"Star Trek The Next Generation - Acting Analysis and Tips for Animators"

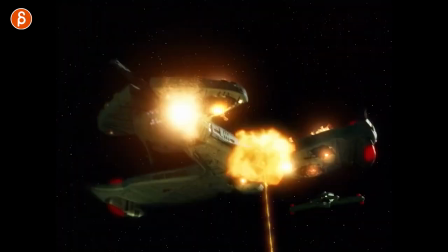Welcome back, it is Thursday, that means acting analysis for animators, and today I'm going to take a look at the last episode of season 7 of Star Trek The Next Generation. So this one's very short, it's just a little sequence, just like with the last one, I thought, why not? Why do something that's 10, 15, 20 minutes long? I can also do a quick little 3 to 4 minute clip, but why waste time? Let's get straight into the sequence.
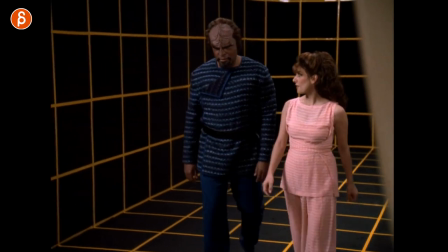Alright, they are in the holodeck, you have Troy and Worf, they're having a good time, they're talking about how things were sweet and romantic,
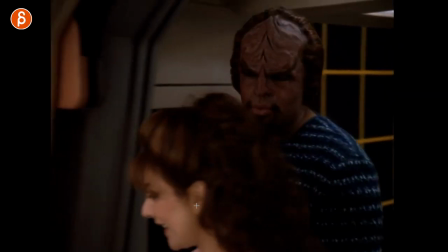and she tells him oh wasn't this great and he says yes i found it stimulating and she proceeds to tell him how awesome it was and romantic and cute
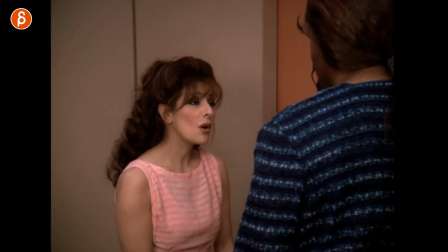he goes yeah actually it was yes and then she continues and at the end she goes so the only thing you can say it was stimulating and his reaction is this
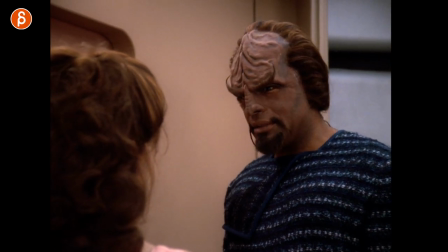very stimulating that
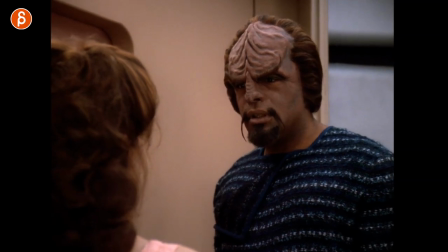face is great so he has that moment of well it was And then he thinks
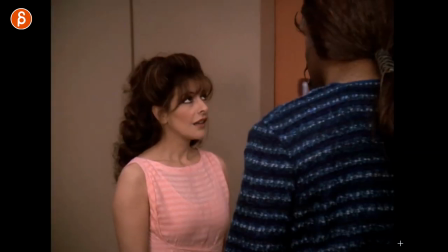Very stimulating and I love this and why do I love this?
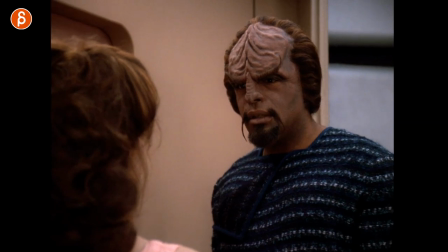It's because of all the things he does while he thinks these are the things that you can do when you animate where you have lip-sync And again,
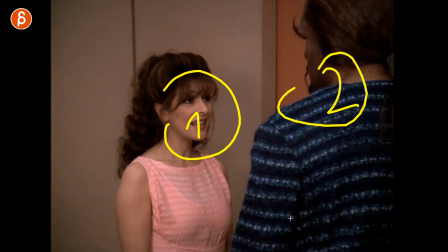this could be one person two person This could be one character.
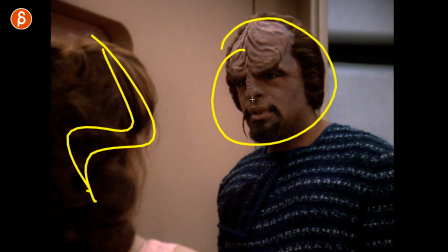That's off-screen over the shoulder that you don't have to animate really and it's only one person But it's the thing of a character listening actually it should probably be like this this way into his ear and into the brain but he is listening to what she's saying and then he has a
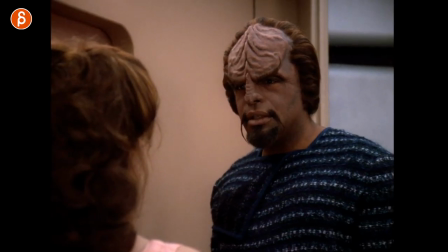thought process and I love this where he goes huh and you can see this in his mouth and kind of the shifting in
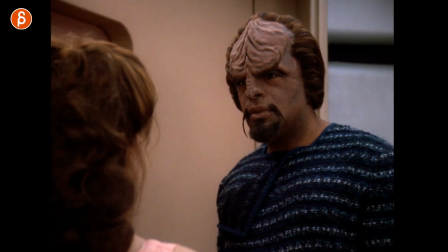his body he's kind of you know might seem nervous or just kind of active like okay hold on hold on what am I doing here so it was very and
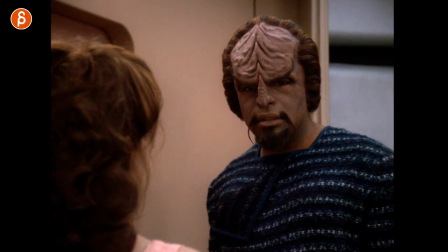then he has it's almost like he's forming thoughts and words without really saying them so he has that on his mouth and then you have this you can see how he looks over he thinks and then he has this he's got the straightening in his body from a somewhat of a c-curve
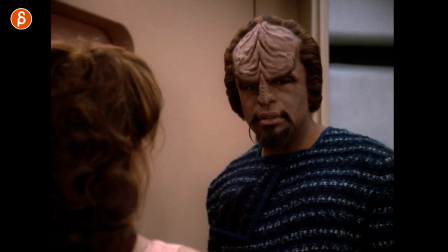he has somewhat of a arched back I mean he's very straight usually but he has that little arch and watch this that little straightening he has now formed his new opinion and you can see that it starts in his body and you can see that little dart little eye dart over looks over
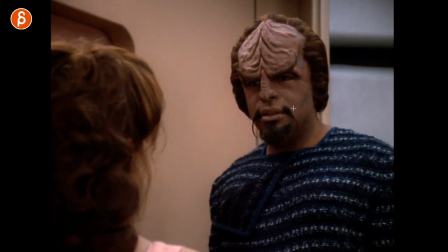to her and this is what I love so he looks over another dart and then look at this there's a little activation of that a little smile because in his mind the answer is great it's perfect he knows what to say he locks in look at that normal eye dart he has a
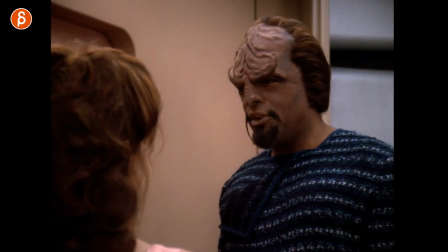bit of a head turn because that goes with what he's saying but he looks at her and goes very stimulating and then look at that even then it's funny how they
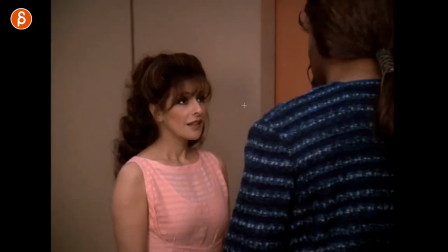linger on the shot he has that stare and yes looks down it's almost like a little nod head down and up because
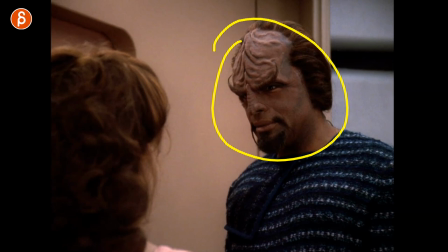he is so confident that this is the right thing to do or right thing to say and he goes oh really and he goes what
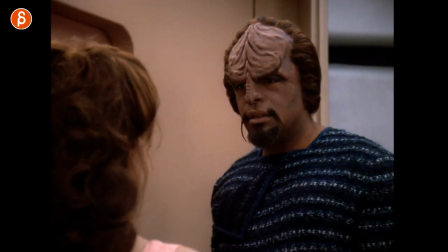and then the scene ends but this is something i want you to think about is when the audio ends and there is a break between this line and the next line what can you do how far can you push the character this could have been just a long stare stare
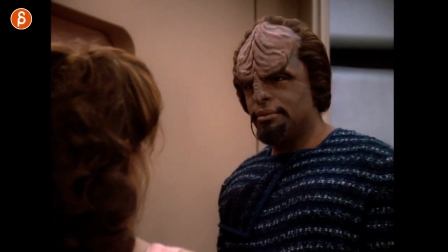stare and then he goes very simulating or it could have been a stare and then just a little smile and then very simulating with maybe a little
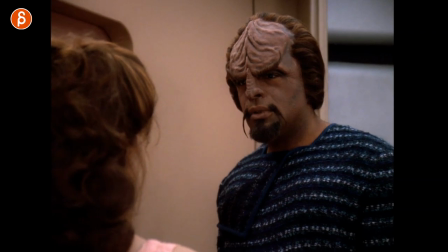bit of a head tilt as it was maybe a question or do exactly what he does here where it's the thought process and thinking and then yeah
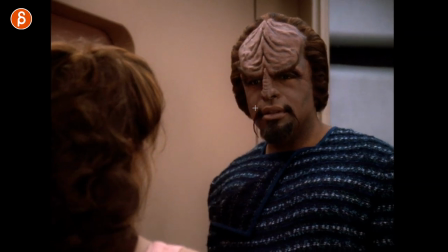and this goes into something else where you don't have to wait when you have your lip sync you don't have to wait to portray and showcase the emotions when is in sync with the line meaning that if someone like in this case they're finding something in their thoughts and then now they're suddenly happy it's pretend it goes from confused to happy you You don't have to do confused and then happy when the line is delivered in a happy tone. You can anticipate, you can have that thought process and show the resolution of that process and show that in the body, show that in the face so that you do something where it's kind of like huh and then and then you say something where you anticipate the whole delivery, the happy delivery with that change in the face and or the body and then you deliver this. Now it's again it's very short but I had that in my long list and I thought why not, why not show this also I like Star Trek, come out.